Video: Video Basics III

Let's talk about composition, beginning with why we should bother with it. Composition is organizing the parts of your picture, obviously so they look pleasing to the audience,
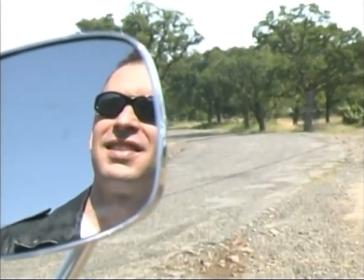but really so that you can guide the audience's eye to the part of the picture that you think is the most important.
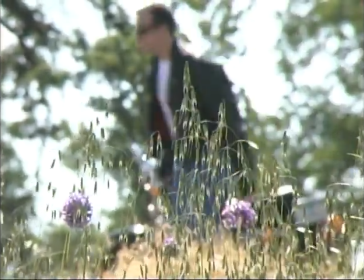You can also use composition to emphasize different elements in the picture and to give the picture a different appearance,
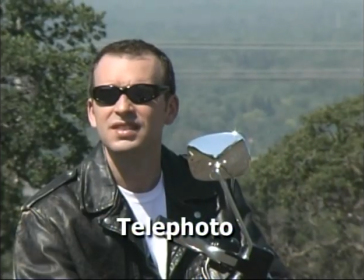to stretch it out with a wide-angle lens or maybe squeeze it all together with a telephoto lens. The first trick in getting good compositions is don't look at the world you're shooting,
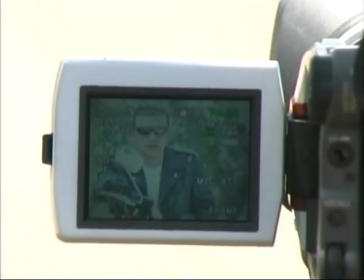look at the little picture you're seeing on your external viewfinder or through the lens on your internal viewfinder. Think of yourself as making a picture on a flat plane, just like a painting. That way,
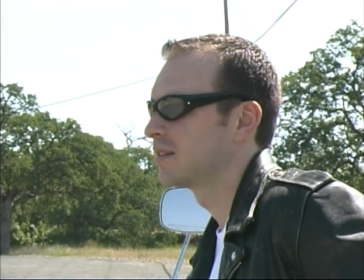you will see when a lamppost is growing out of somebody's head that looks perfectly natural in the real world but looks very peculiar on tape. There are many kinds of composition and many ways to go about making compositions, but perhaps the easiest way of all is the good old rule of thirds.
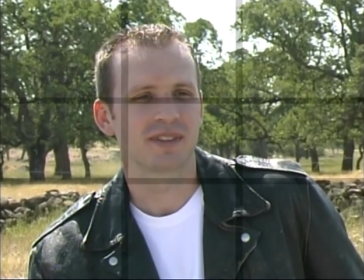To use the rule of thirds, just imagine a tic-tac-toe grid superimposed over the viewfinder.
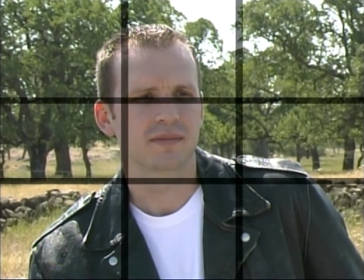Then line up your composition so that the important elements align more or less with the lines on the grid,
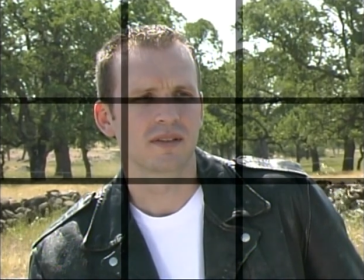and the most important elements of all are where the grid lines cross. Now, this doesn't mean that you have to fill up your entire composition along a tic-tac-toe grid.
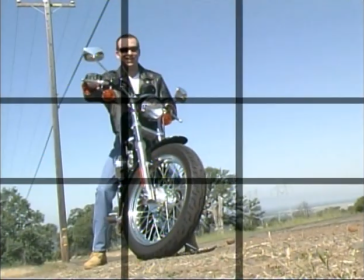Some very good compositions will use only one axis, others may use two.
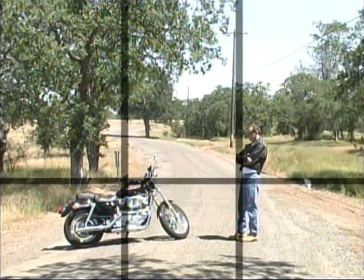Some may use three or more. And don't forget that this isn't the only way. There are many good compositions that don't use this system at all. But when you're working fast and trying to get the best looking shot you can, imagining that grid is a great help.
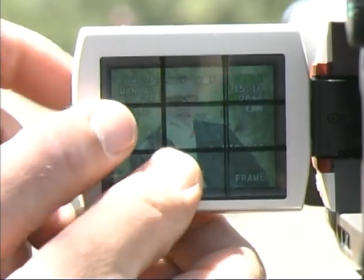Some people even cut a piece of plastic to make a mask over the external viewfinder and draw the grid lines on it. The rule of thirds is very useful in framing people. Your normal instinct is to put people's eyes right in the middle of the picture because that's the way you look at people in real life.
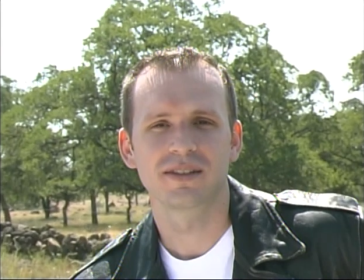But on video, that doesn't look good.
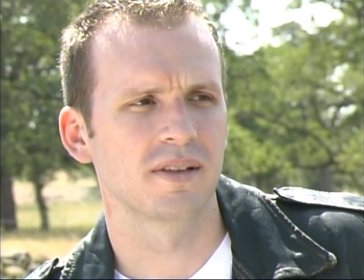As a general rule, you shouldn't put people's eyes lower than the top horizontal line of that tic-tac-toe grid.
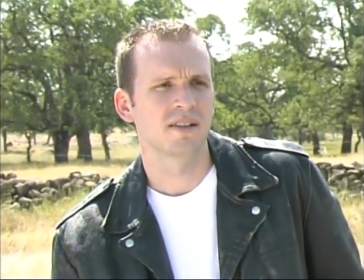This works all the way from tight close-up out to perhaps three-quarter shot.
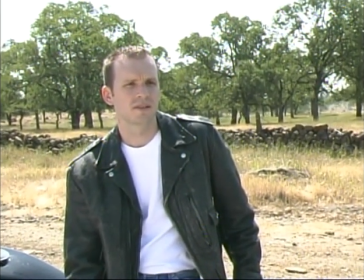Obviously, when you get to a full shot or a long shot or very wide shots, the rule isn't practical anymore. But when you're working close, keep people's eyes at or above the top third of the frame.
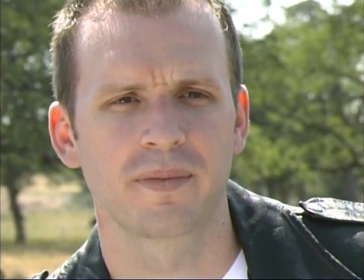Another point on this, for some reason that no one understands, you can cut someone's forehead off, but you can't cut off somebody's chin.
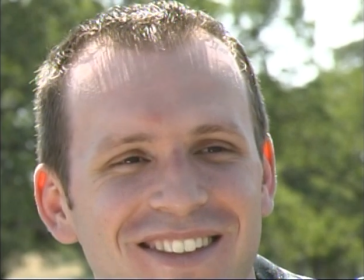If somebody's chin is wagging in and out of the frame, it's very distracting and it doesn't look good. When you're composing people, it's also good to keep what's called eye room or look room in mind.
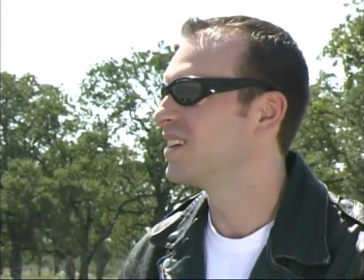This means you don't center the head right in the center of the frame.
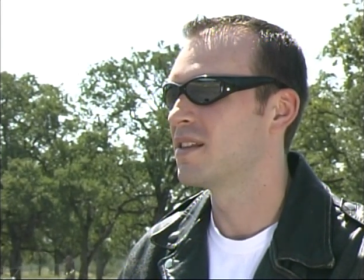Instead, you offset it to the side opposite the direction that the person is looking.
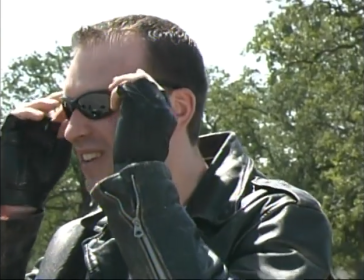This prevents the person from seeming to crowd the frame claustrophobically. This also works when people are moving. You want to lead them with the camera, so there's more room in front of them than behind them.
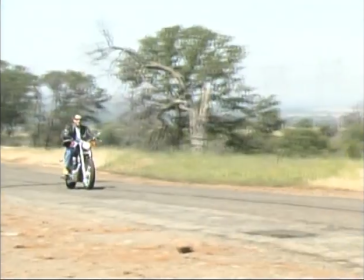This also works with animals, vehicles, or any other moving subject. When all's said and done, there are only two important things to remember about composition. First, it's not just a nice to have. It helps organize your images and emphasize what's important in them. And secondly, don't worry about it too much. If you put into practice just some of the things we've talked about today, you can see a dramatic improvement in your images with very little effort.